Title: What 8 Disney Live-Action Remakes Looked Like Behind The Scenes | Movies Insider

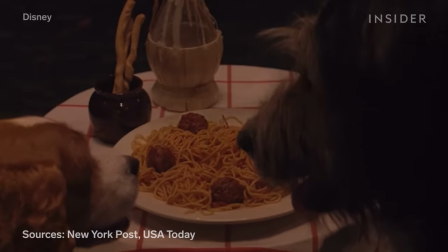259s
This ensured that the noodle was strong enough for the take, and also that the dogs had something quite tasty to eat.
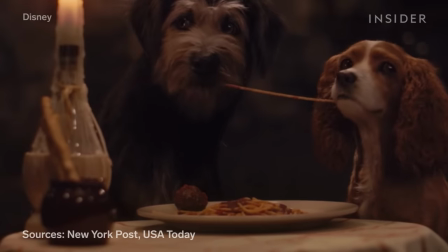265s
The moment where the two dogs' snouts touched, though? That was CGI.
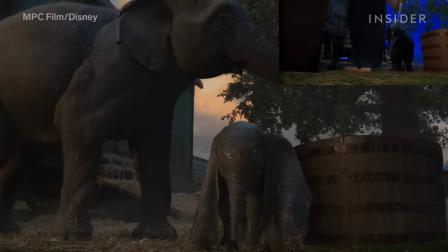273s
The elephants were created with masterful visual effects work by MPC Film.
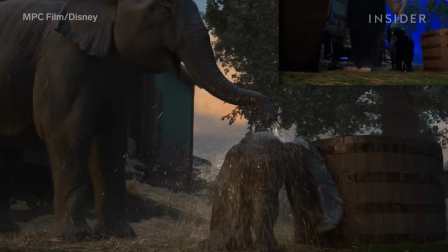279s
However, the actors still needed something on set to sell the scenes.
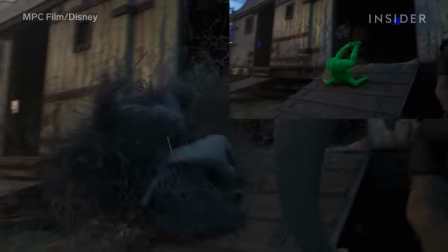284s
So an actor and a stunt double in green suits stood in for baby Dumbo.
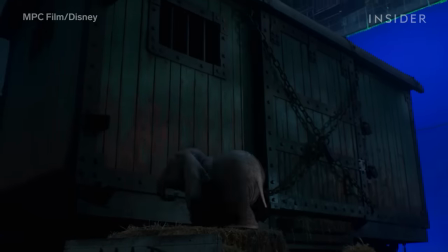289s
But first, they had to learn to move like a baby elephant, which included walking around on all fours using these stilts.
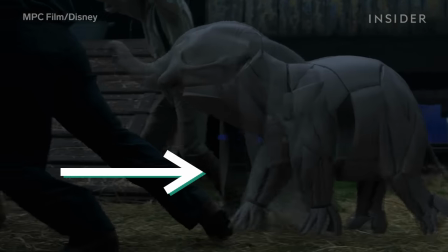296s
No easy feat on long shoot days.
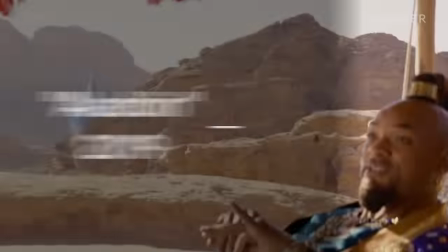302s
Instead of making the genie character an entirely CGI creation,
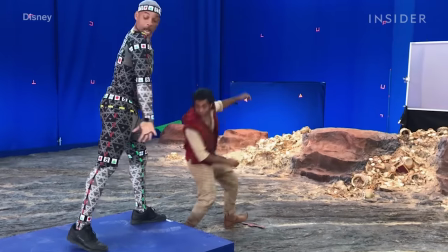306s
Will Smith got to fully embody him and his dance moves, and it was all captured by a motion capture suit.
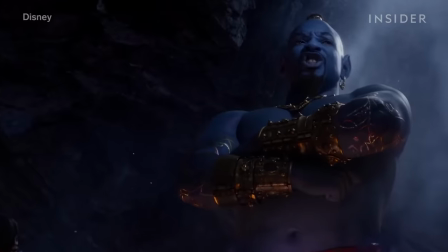313s
While Aladdin initially received criticism for how the genie looked in his blue form, the movie ended up having him in human form whenever it could.
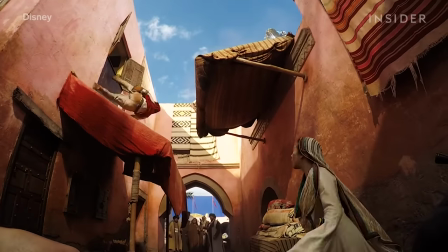322s
And to get a sense of some of the film's impressive stunts, just look at the one jump ahead sequence.
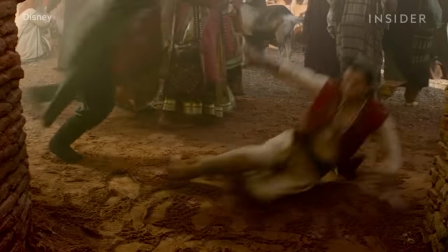328s
While most movies are shot at 24 frames per second,
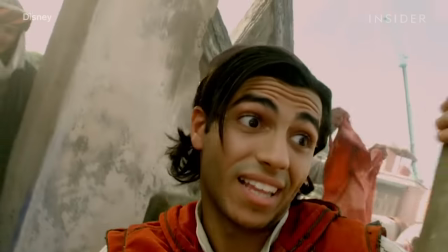332s
some parts of this sequence were shot at a slow motion 36 frames per second, while others were shot at an incredibly fast 18 frames per second.
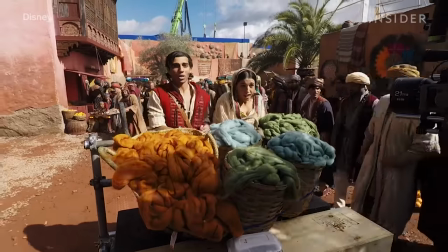341s
According to director Guy Ritchie, actor Meena Massoud had to make sure he was singing completely in sync,
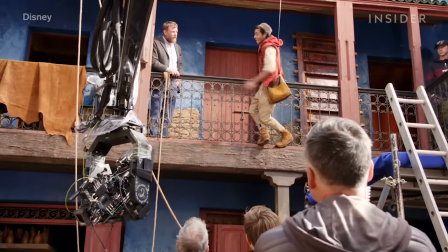347s
so at some parts he had to sing really fast and other parts really slow.
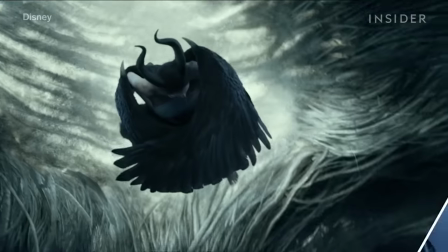356s
Mistress of Evil is a sequel to the 2014 retelling of Sleeping Beauty from the villain's perspective.
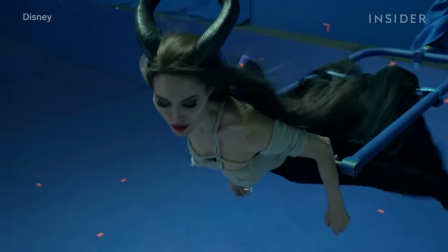362s
This movie had to make its titular character, and many other characters, fly.
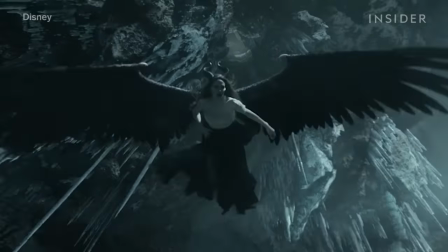368s
They pulled this off using two different methods. The first was using wires, a more traditional, practical method for lifting up characters in the air.
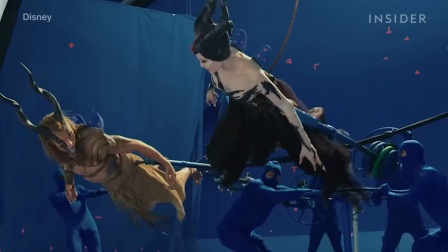377s
The second way was lifting actress Angelina Jolie and the other flying characters up with these two-pronged forks.
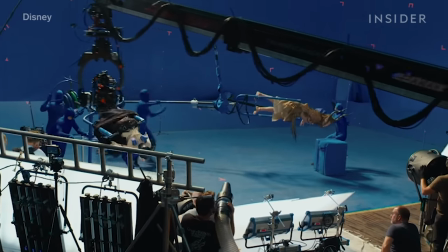384s
The forks are operated by these extras in blue suits that you see back here, who would later be turned into CGI backdrops.
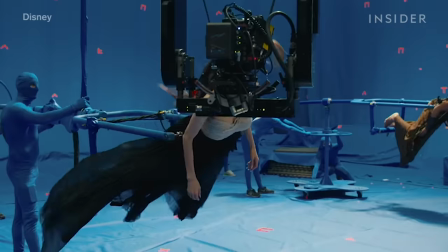391s
The fork fits onto both sides of a person's body. This device gives them mobility and allows them to twist a person around backwards,
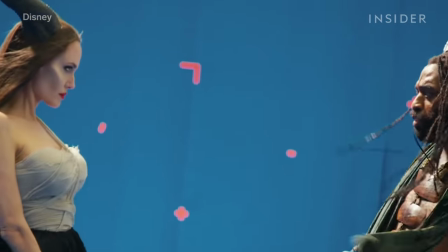400s
forwards, or side to side, a 360-degree movement, while the actor is safely clamped into place.
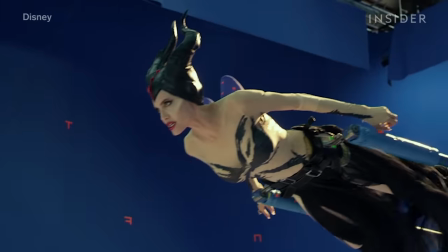407s
Meanwhile, Maleficent's wings were created with CGI. While on set, Jolie wore these on her back, which would later be replaced with wings.
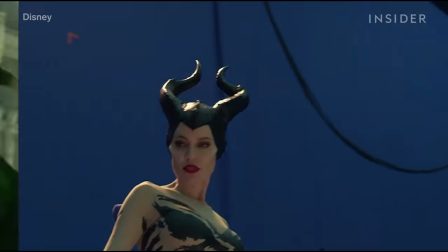415s
The visual effects team was tasked with making convincing wings and also making sure those wings moved in sync with the performer's body movements.
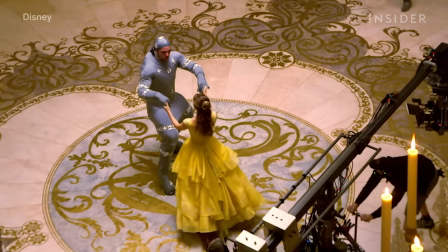426s
To fully embody the role of Beast, actor Dan Stevens wore a motion capture suit on stilts.
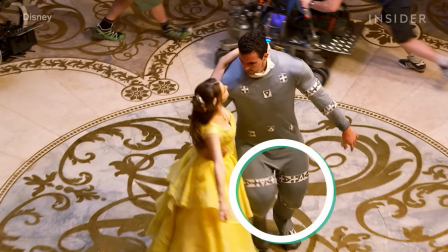433s
The stilts ensured that the actor was the Beast's appropriate height on set, so the actors would be looking at the right spot.
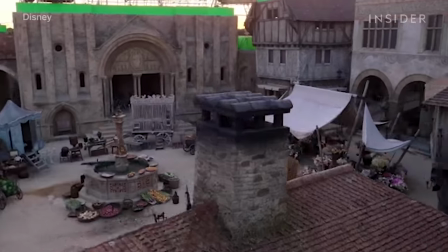440s
However, they didn't just have the characters standing in front of green screens, they actually built many of these sets in England, and they are impressive.
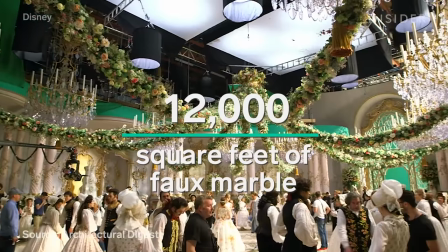449s
Take the ballroom, which was made with 12,000 square feet of faux marble, and they paid special attention to the costumes.
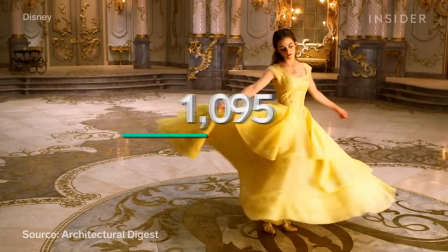457s
Belle's dress was decorated with about 2,160 Swarovski crystals.
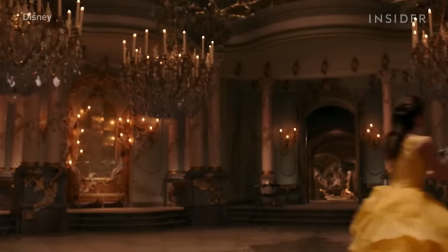463s
And according to actress Emma Watson, the costume designers created it so it looked like it was floating as Belle and Beast danced.
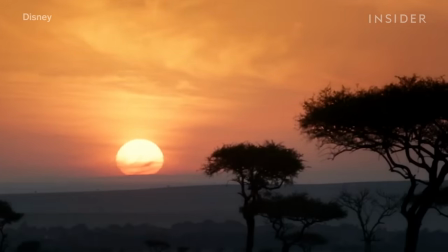471s
What are some of your favorite Disney live-action remakes, and which ones are you most looking forward to?
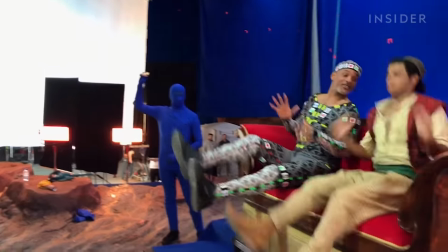476s
Let us know in the comments.